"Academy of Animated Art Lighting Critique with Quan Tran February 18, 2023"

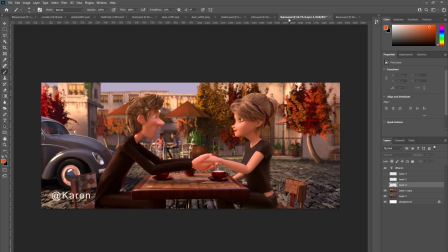i'd like i said i went through many renditions and i threw it on there No, I like it. I like it a lot. If anything, I would maybe crank it up a little bit more. Okay. Crank up the haze so that we want, so we have a bit more separation of the foreground characters to the backgrounds.
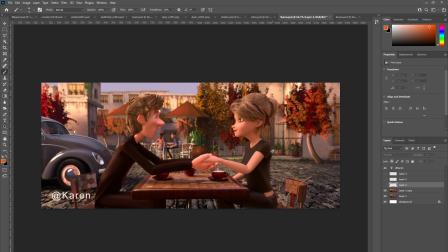Yeah. Okay. Go a little bit harder on that haze and then bring down the sun. The two lights. Yeah, the lights hitting the buildings. Okay.
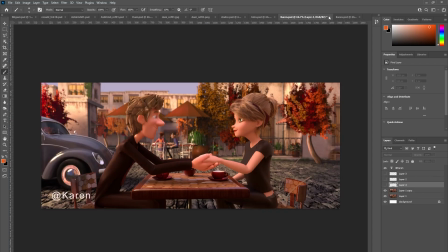and let's see check out the light hitting the guy's head did you change the direction or the the type of light that's that's hitting his head no his hair when I when I was zooming in
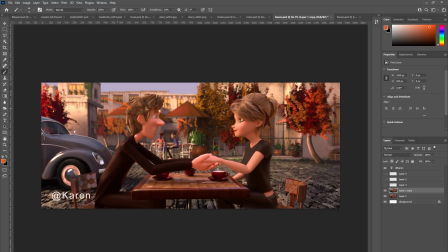on his hair his hair had some tweaky weird hit they were pointing out the wrong way so when you zoomed in you can tell that the hair was not quite right so i fixed the hair but i did fix the light going on it i kind of dimmed
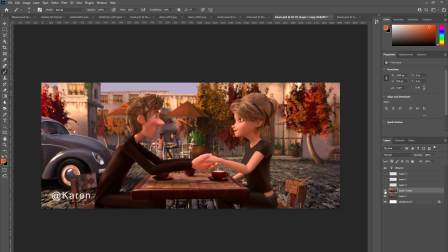it down a little because it was really it was like oh when i moved the hair it added even more highlights or something it hit it funky i don't know if i need to add more or if it's if i backed it off too much i feel like maybe you backed it off too much because i really too Yeah,
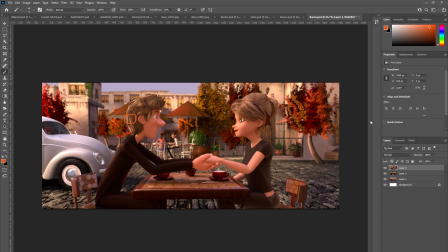I really like the highlights on the previous iteration here. It was that sideburn that had a hot spot, so I dimmed it back, but I'll dim it back and block off the sideburn. Cool.
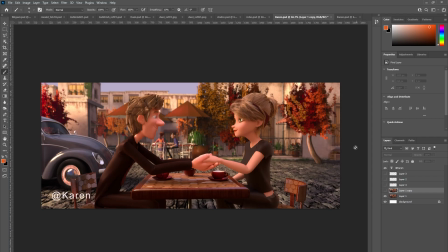And the only other thing, just one more thing, is i'm wondering whether you could introduce a flag like right in front of them
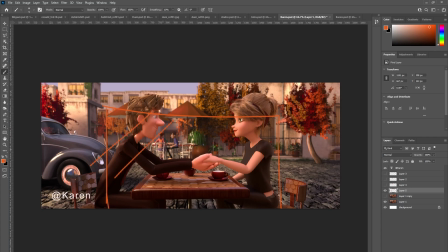and have it be you know i don't know 50 transparent or maybe 35 so that you get a darker core what I mean is you get a darker core like
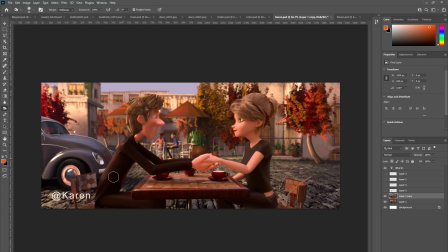that okay this
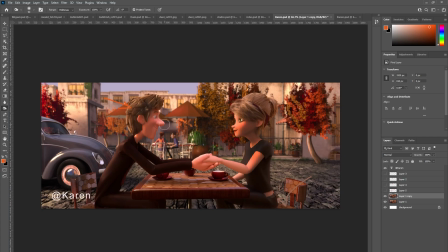obviously is totally top but I'm wondering whether you could duck yeah sort of suck out some of the light in the middle or the core and
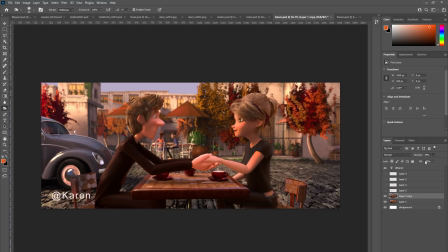then let it go let it go towards normal as we get to the edges of their faces and the back of their hair okay it's like almost
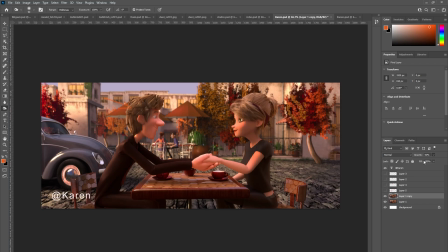like a vignette of that shadow that's encasing them like they're the fill shadow i guess or the yeah so there is a so we want to get either um if you have a fill light kind of yeah you know behind camera or whatever maybe turn that down or if the skylight or the
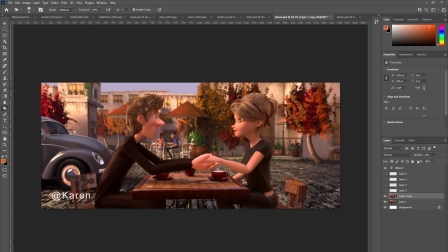skydome is doing it then maybe try flagging off so that Yeah, so their core is a little bit darker. Okay. Does that make sense?
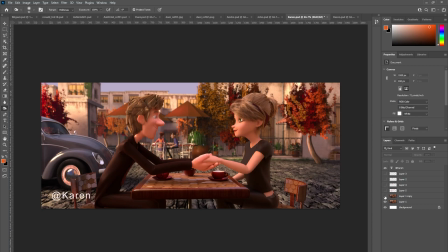I think, yeah, I think I brought it back because the one's another comment. So I'll just shoot it back the opposite way. Maybe I did too much again. Cool. Yeah, I see what you're saying. So that we're keying in more on their front of their faces. Exactly.
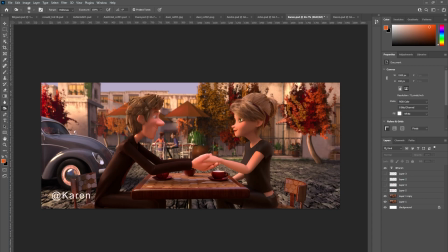Yeah. Yeah.